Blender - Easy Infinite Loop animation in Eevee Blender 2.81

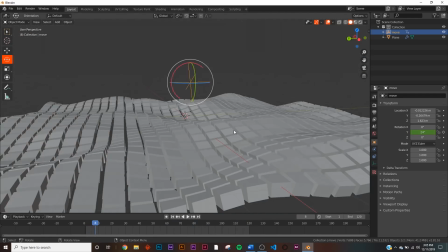(4:12)
Let's go ahead and keep working. We need to make sure that this will be a seamless loop.
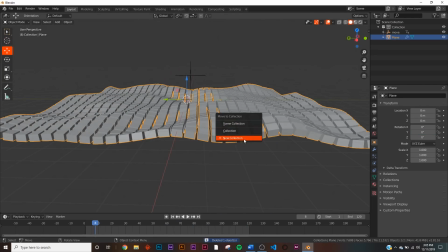(4:18)
So right now, if we were to just take this and say, add it to a new collection, call it collection 2,
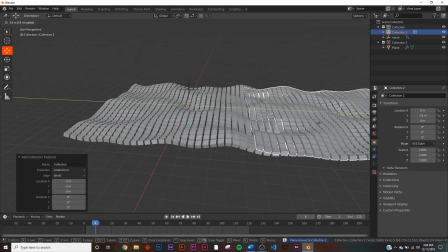(4:23)
and then go to collection instance and bring it over like this, what you're gonna notice is you're gonna see a seam right here.
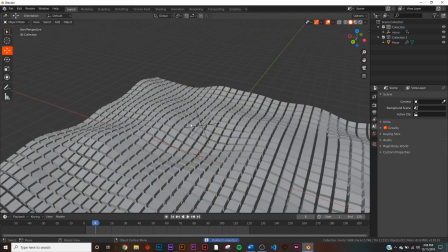(4:30)
You can see where that connects. You can see where it starts, and we don't want that. So what we're gonna do is we're gonna make this a seamless displacement.
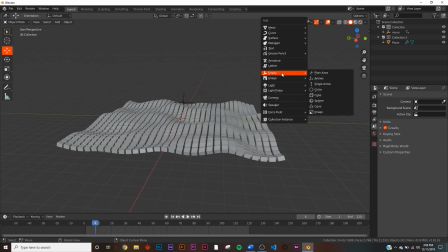(4:38)
So let's go ahead and get an empty, add the plane axis,
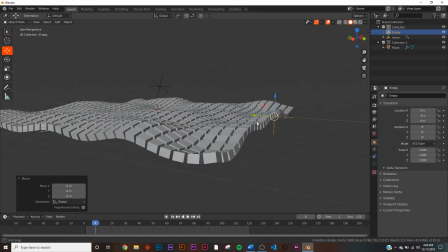(4:41)
and hold down control so that it snaps to the grid and goes to the very edge of our composition here, our displacement.
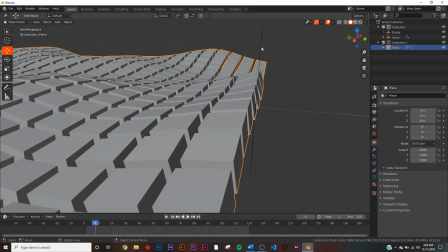(4:49)
That's very, very important for seamless looping.
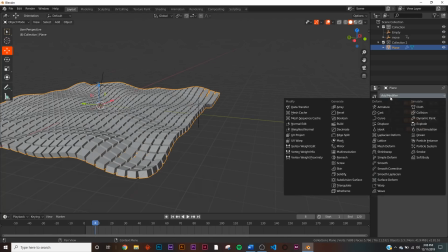(4:51)
Now, we're gonna take this guy here, collapse the displacement, and I'm gonna go ahead and add in a mirror modifier.
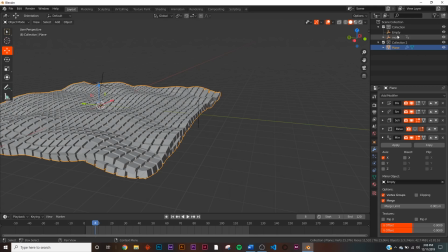(4:59)
Select the new empty, So I'm just going to name that empty. I'm going to double click and call it mirror. Go back to displacement.
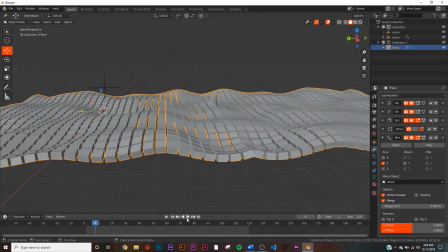(5:04)
We've got mirror selected. Uncheck X and click Y. And now you can see you can't really tell where the displacement stops.
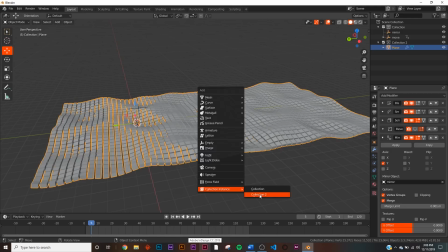(5:12)
And then what we'll do is we'll go back to the collection instance, collection 2, and we'll bring it all the way to the end.
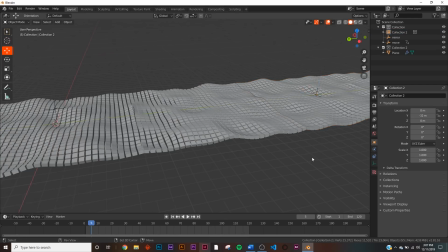(5:18)
And you can see you can't tell when it stops.
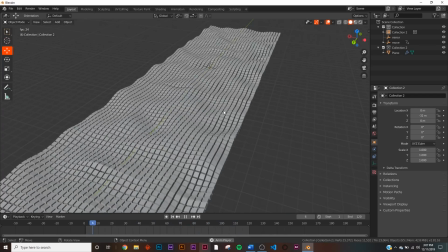(5:25)
So it's really nice when you're going through is to be able to not be able to see those seams very obviously.
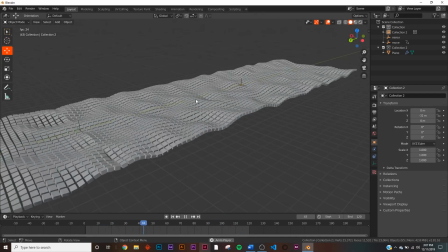(5:31)
Obviously, if you look really hard, you can see it stops there because it's mirroring. But when we're actually flying through it, it'll be invisible.
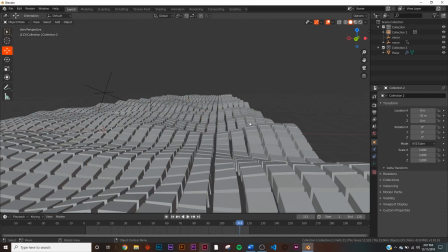(5:38)
All right, now let's go ahead and add in our camera.
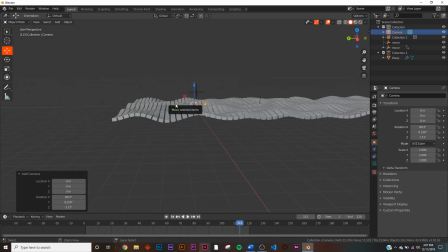(5:40)
So Shift A, add in the camera, holding down Control, just bringing him to the very back of our scene and bringing up a little bit. Your placement will, on the Y will want to be 8 there to make sure it's at the very edge of your scene.
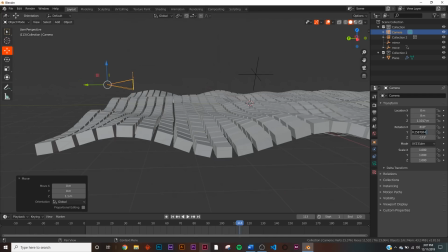(5:52)
Now let's go ahead and just bring him up. So 80 degrees, 0, negative 180.
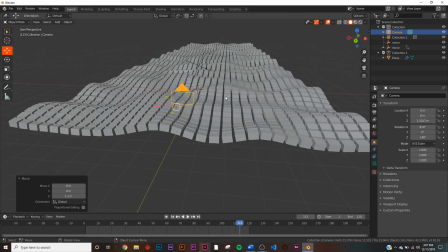(5:59)
Now he is pointing perfectly straight. And then let's animate him as well.
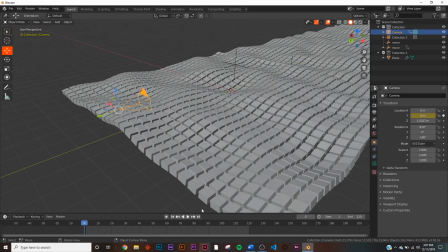(6:03)
So start at frame 0, hit the keyframe on Y, go to the very end, and go to, let's see,
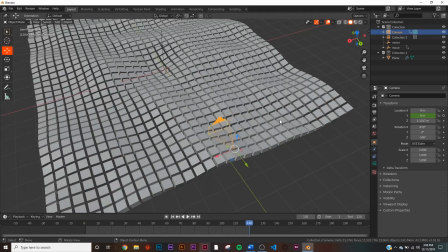(6:12)
negative 24, I think it'll be. Hold on. Let's see, bring him forward.
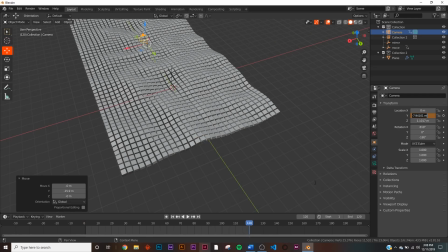(6:17)
Yes, so negative 24, I believe, is the position we want. So negative 24.
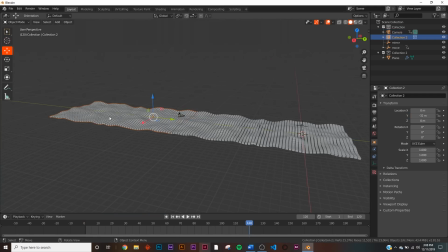(6:22)
And that puts him at the very edge of our new composition.
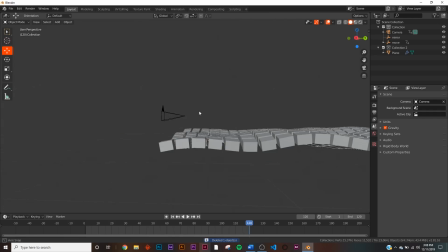(6:29)
So that will make it loopable.
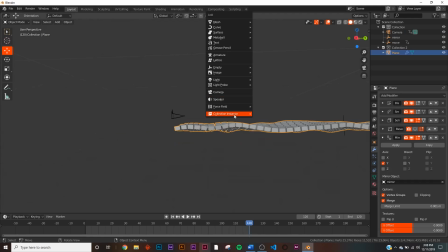(6:31)
So click on him, insert the keyframe, and let's go ahead and add in a collection instance and test out to see if it loops seamlessly.
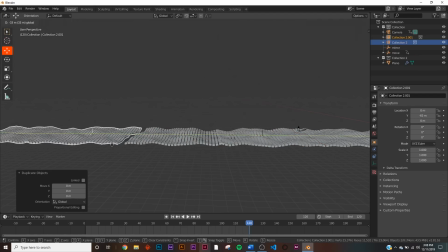(6:39)
So let's do one more just to see it work. And then let's watch the animation.
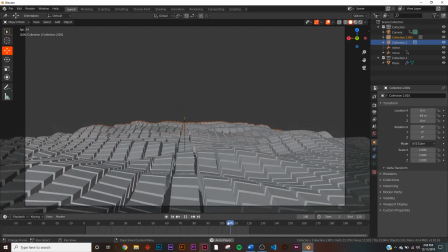(6:49)
Go to the very end and okay, cool. It loops seamlessly. All right, next thing we're going to do is on our camera settings, we want it to be pretty wide angle. So we're gonna, on the focal length, I'm going to say 24. And then once we do that, it will seem faster.
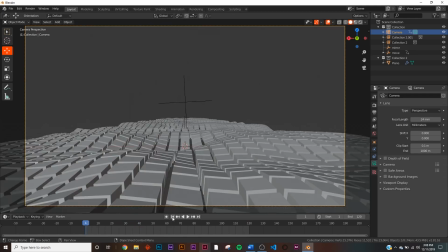(7:06)
So we might need to lower our frames, but we'll do that later.
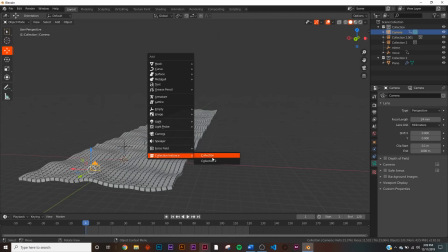(7:11)
Next thing we're going to do is we're going to add another collection and bring him up.
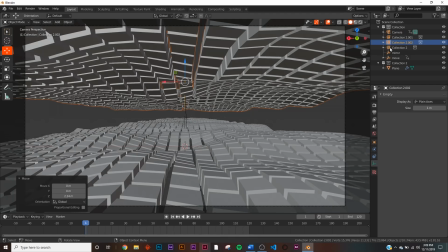(7:15)
So we want a really cool look to this.
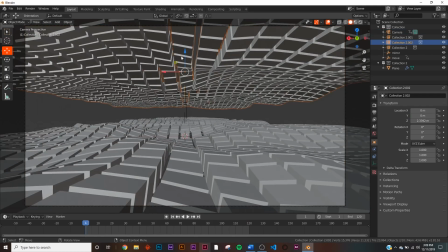(7:19)
So we want the camera to be super close to the ground and the sky to be super close to the camera, which gives it that really dynamic look.
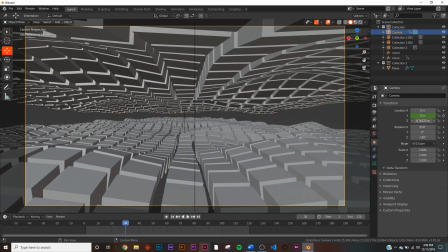(7:27)
So let's bring the camera down a little bit, and we should be set on how that's gonna look.
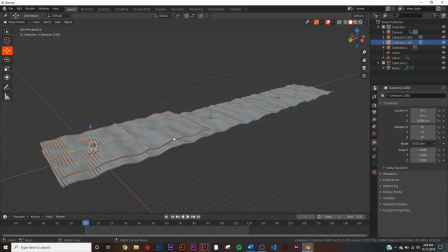(7:36)
Cool. All right, now let's just go ahead and start duplicating stuff and making our scene.
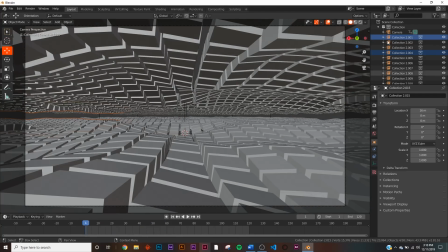(7:45)
Okay, so now we have this. So what I like to do just compositionally is take the camera, hit R, and just bring it like that.
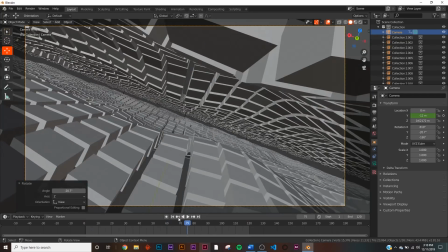(7:54)
And that just kind of gives it this really cool effect when we're going sideways. And let's just preview how it looks with that bevel back in place.
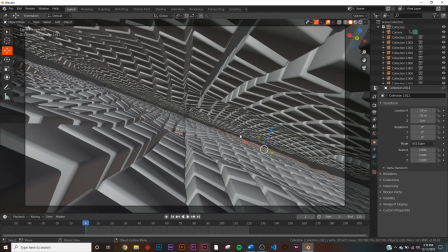(8:05)
Shading smooth. So that's how this looks. And if we hit Z and go to rendered view here in Eevee, can't see much.
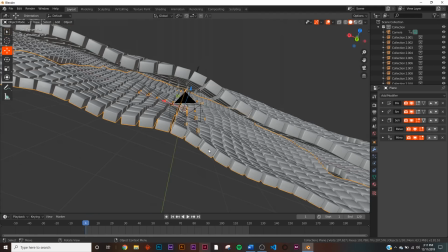(8:12)
So that's what we're going to do next. All right, so what we're going to do next is add in lighting and materials.